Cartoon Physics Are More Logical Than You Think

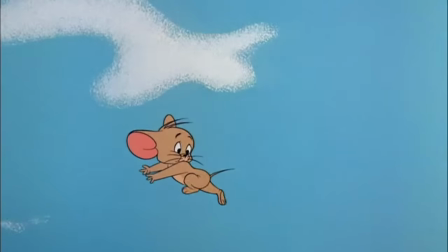We all know that cartoon logic is silly, right? Lots of ridiculous things happen in cartoons that make no sense.
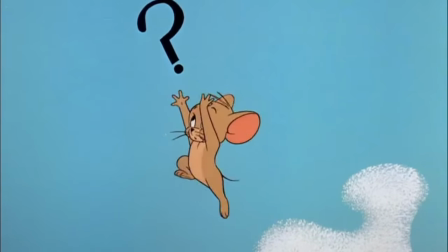Maybe you've heard or made jokes about the ways that the laws of cartoon physics are different from real-world physics.
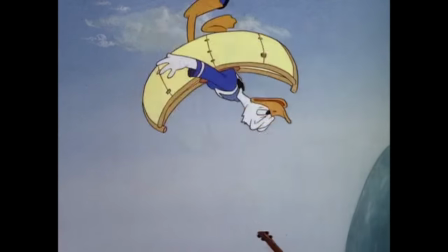The classic example is how gravity doesn't work until you look down.
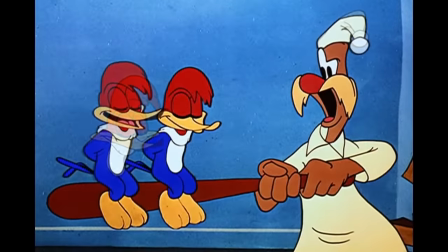Cartoons are full of stuff like this, and it makes a lot of what happens in them feel arbitrary and random.
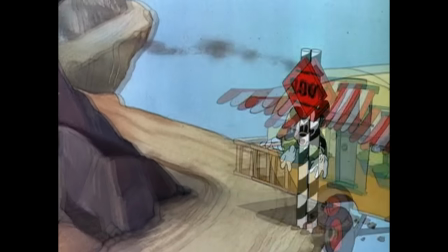But what if I told you that it wasn't random? These genre conventions don't come out of nowhere, they exist for a reason.
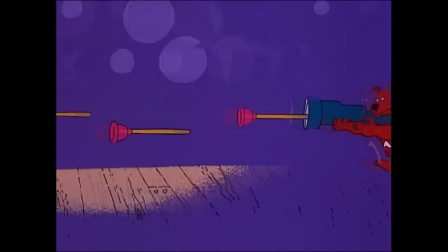These impossible moments serve a key function in the narrative of a cartoon.
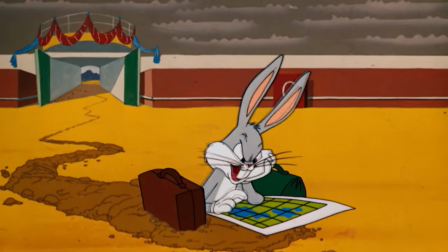By studying the placement and purpose of cartoon physics, we can learn a lot about what a cartoon is communicating to us.
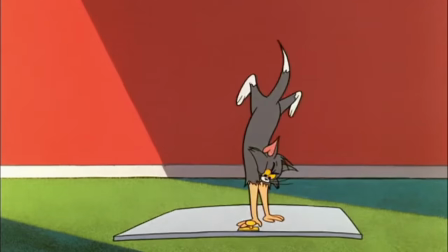So, let's talk for a while about how a cartoon tells a story.
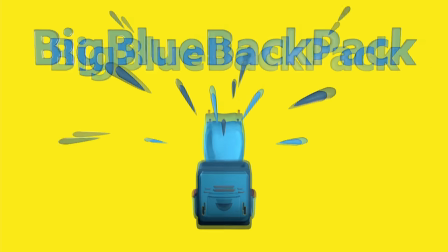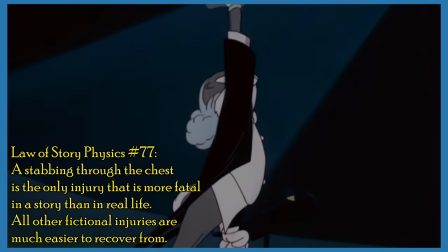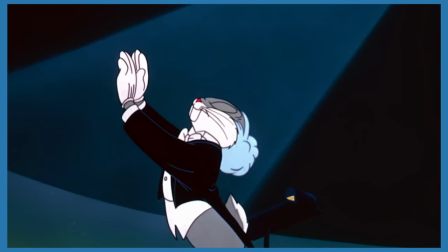I never really watched Looney Tunes as a kid. I was more of a Tom and Jerry person myself.
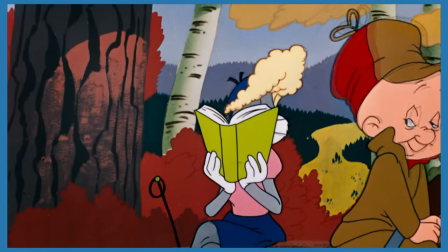But now that I suddenly have all this extra free time on my hands, I thought it would be fun to go check some of them out.
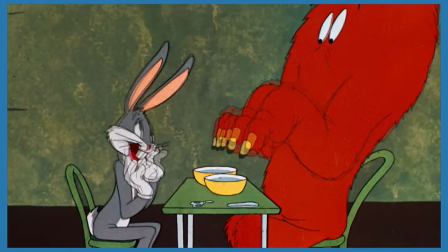And man, they're just great. Watching Bugs Bunny outsmart jerks who want him dead is so much fun.
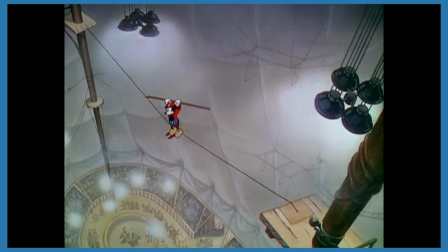But that got me thinking about cartoon physics and how they work. Why do all these old cartoons do stuff like this?
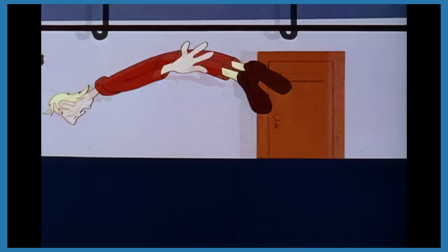First, let's get the obvious out of the way. The out-of-universe, artistic reason why cartoons have such exaggerated physics.
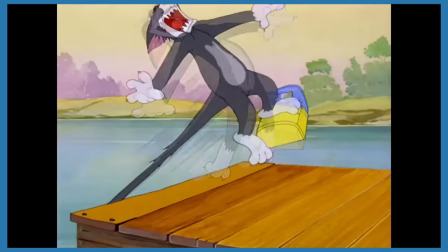Part of that answer is just that they can. Because cartoons don't look like real life, the audience's suspension of disbelief will stretch a lot further.
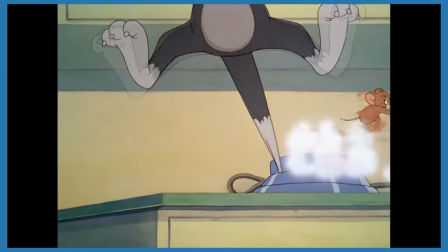So cartoons can depict a lot of absurd nonsense, and the audience will still be willing to accept what's happening.
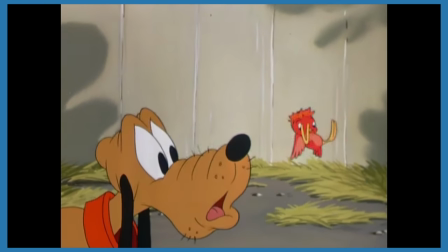But it's not just that cartoons can do these things. They have to.
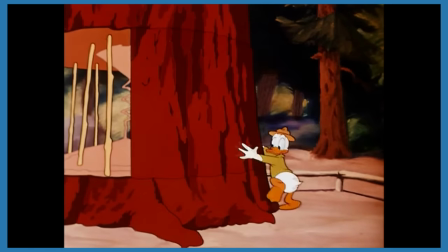Because cartoons don't look like reality, it's harder to get the audience to identify with what's happening on screen.
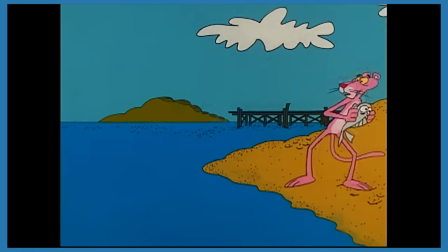It needs to have visually exaggerated representations of what's happening, because otherwise the audience won't feel the appropriate emotions.
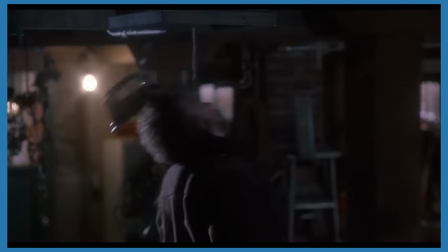Like in a live-action movie, if a character gets hit on the head really hard, you flinch, you recoil, you think, ooh, that must have hurt.
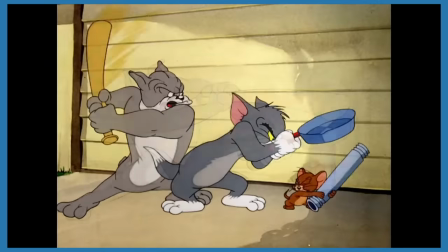But in a cartoon, if a character gets hit on the head, part of your brain is telling you, that's not a person, that's a drawing of an animal, nobody really got hurt.
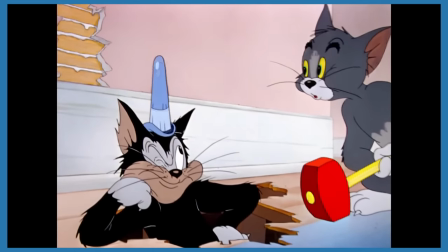So what does the cartoon do to show you that it hurts? It has the character grow that big bump on its head to tell you that this hurts.
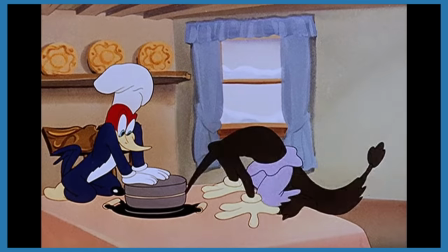Usually, cartoon physics are about showing us the emotional truth of what's happening. It shows us how the character feels, and by extension, tells us how we're supposed to feel.
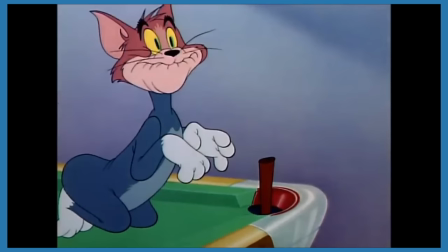A character gets pricked with a pin and shoots up into the air to show us that they're surprised and in pain.
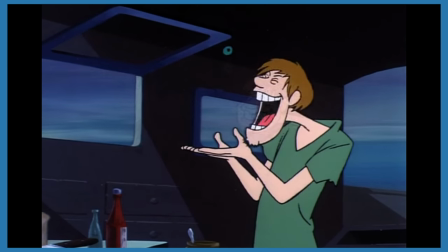A character eats an entire meal in one bite to show how hungry they are and or how tasty the food is.
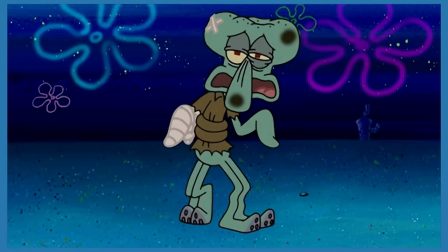A character gets tied up in a knot to show you just how badly they've been beaten and humiliated. That's why moments like these never carry over into the next shot. that.
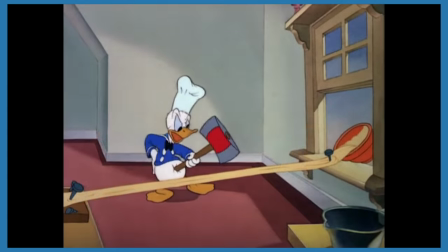Once they've told us how to feel, they've served their purpose. But let's dig a little deeper.
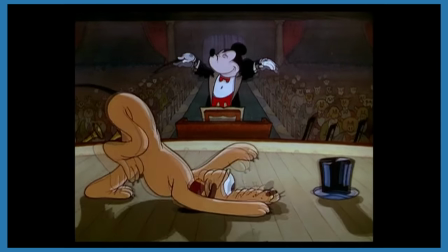It's easy enough to say that cartoon physics are different from reality, no duh. But why do cartoon physics seem to be enforced so inconsistently?
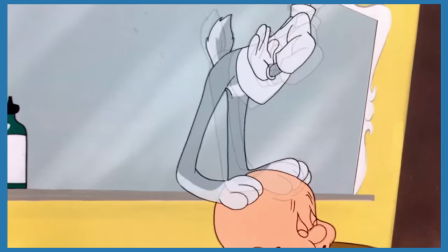Why are some characters able to do things that others can't?
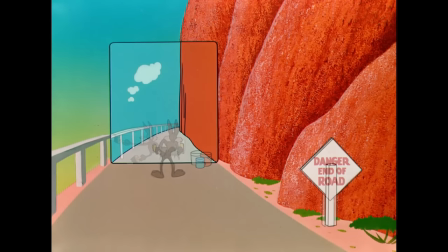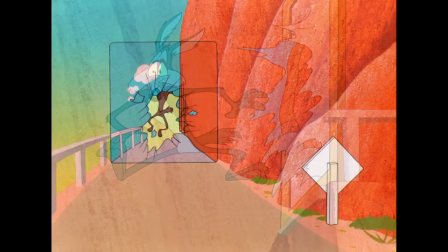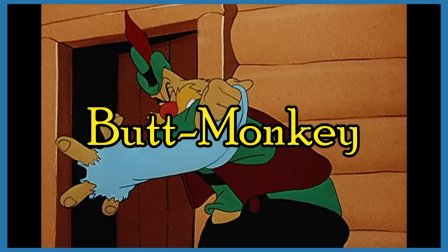For that, we need to identify the butt monkey. What does that mean?
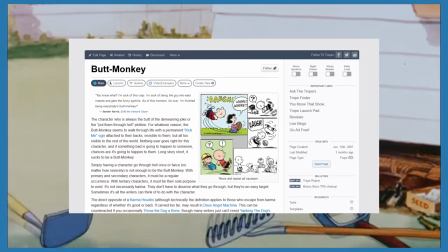Butt monkey is a TV tropes term for a character who never has anything go right for them. They're constantly failing and losing because the world of the story is out to get them.
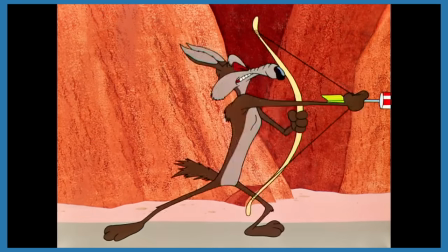Why is it always me?
If you look at the average cartoon, there's pretty much always a clear power dynamic between two main characters.
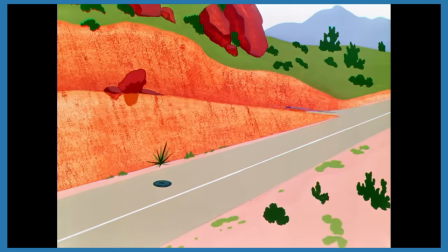One character will constantly get beat down by cartoon physics. The world is conspiring against them to make them lose over and over again.
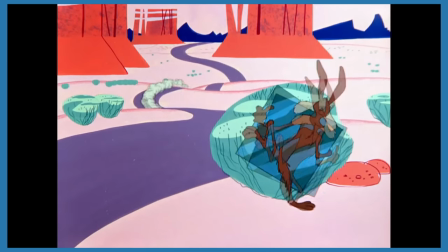On the flip side, the other character can seemingly bend reality to their will. They can use cartoon physics to do anything they want to or need to to win.
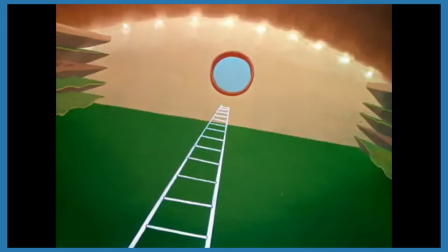For example, in most Bugs Bunny cartoons, the butt monkey is whoever is bothering Bugs.